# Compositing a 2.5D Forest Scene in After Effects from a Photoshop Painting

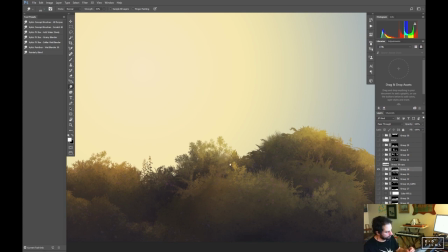[87:19]
Bring some unpredictability in there and less patterny and tiley.
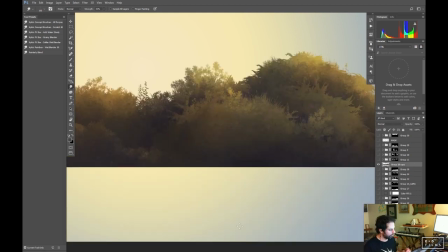[87:24]
And then come in and do this on the, and then you can do your blurring stuff.
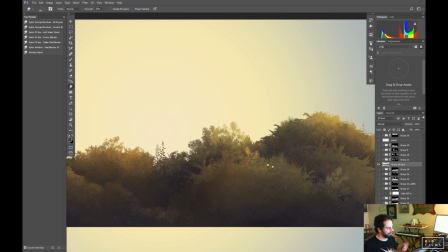[87:29]
And like I said, if you just do it on the flattened thing, it just starts to look too blurry, I found anyway, for my taste.
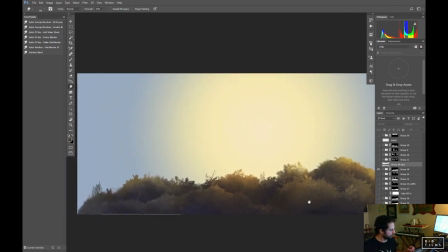[87:36]
Cool. Okay, so I'm going to stop talking about painting now because I got to get back to this compositing business.
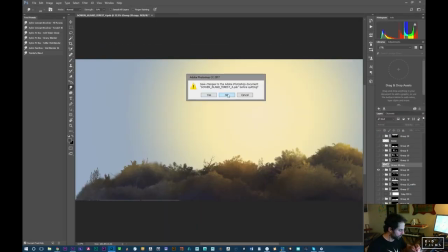[87:42]
So let's close this. Do not save.
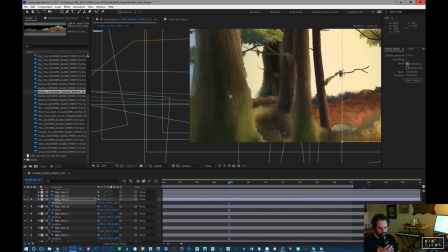[87:49]
Mm. This isn't beer, by the way. This is water, just in case. This is beer. This is water. I actually had people come in the studio, and I would be drinking out of this.
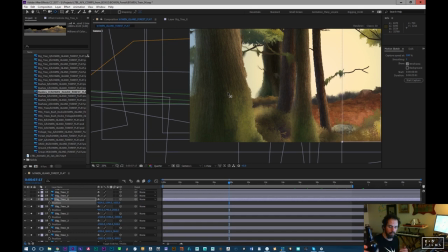[88:03]
This is these are like beer bottles from Montreal, and I would drink my water out of this because I like would prefer to use glass bottles. And they would come in, and they thought I was drinking like at 10 in the morning, drinking out of these giant bottles of booze.
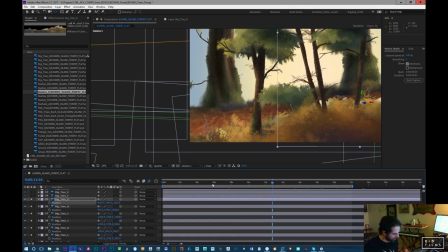[88:18]
I guess it's okay because they just thought I was super eccentric and everything, but I'm not actually that eccentric. Okay, okay, back to compositing now that we've digressed so completely.
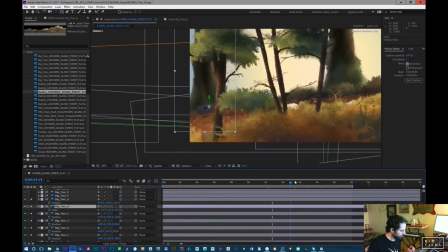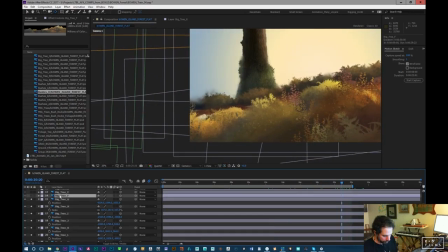[88:40]
I'm gonna finish putting in these big trees.
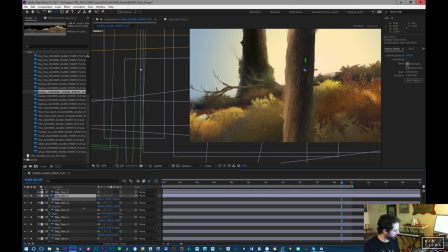[88:47]
Might put one close. This one's not too big, so I might put this one in the foreground. I do need something to wipe the scene, so it may be a small tree, it may be a big tree is the better route. I'm not sure because I have to transition
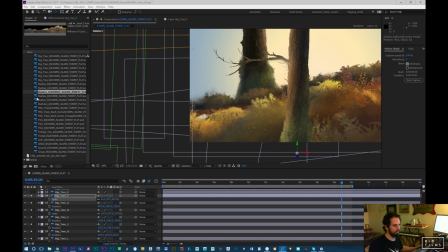[89:07]
um, from this shot that we're making into why isn't this working? Up, up, up, up, up. I need to transition into that shot.
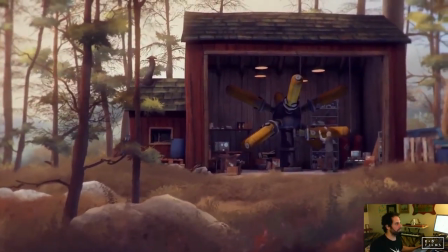[89:19]
So I'm going to come from whatever my camera's doing here into this one. And so I'd like to have something to help me wipe it, just to give a consistent flow.
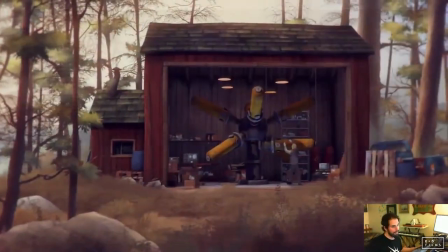[89:28]
So it can be a fade or it can be a cut, it doesn't matter.
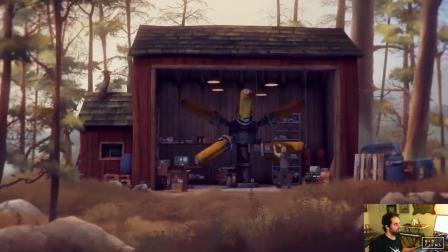[89:31]
But as long as the camera move is relatively consistent and there's something helping wipe the frame, it should look okay.
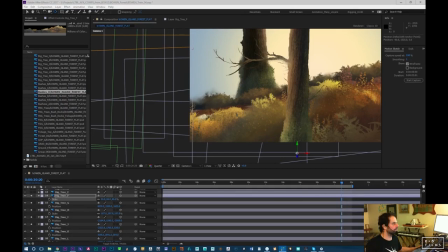[89:41]
But you can see like, well actually I guess that's a good example here.
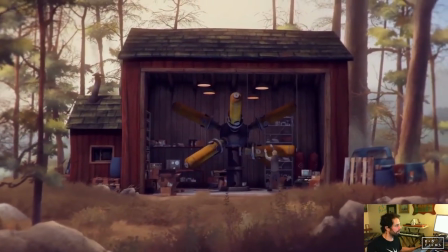[89:45]
This is using very similar types of assets, and you can see how much once you've done your
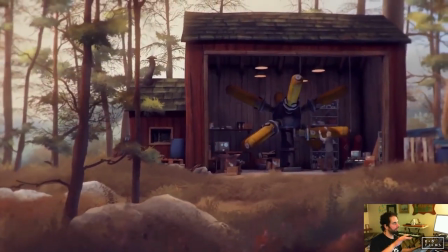[89:52]
treated it and given the atmospheric depth, how much stuff comes together compared to like looking at this.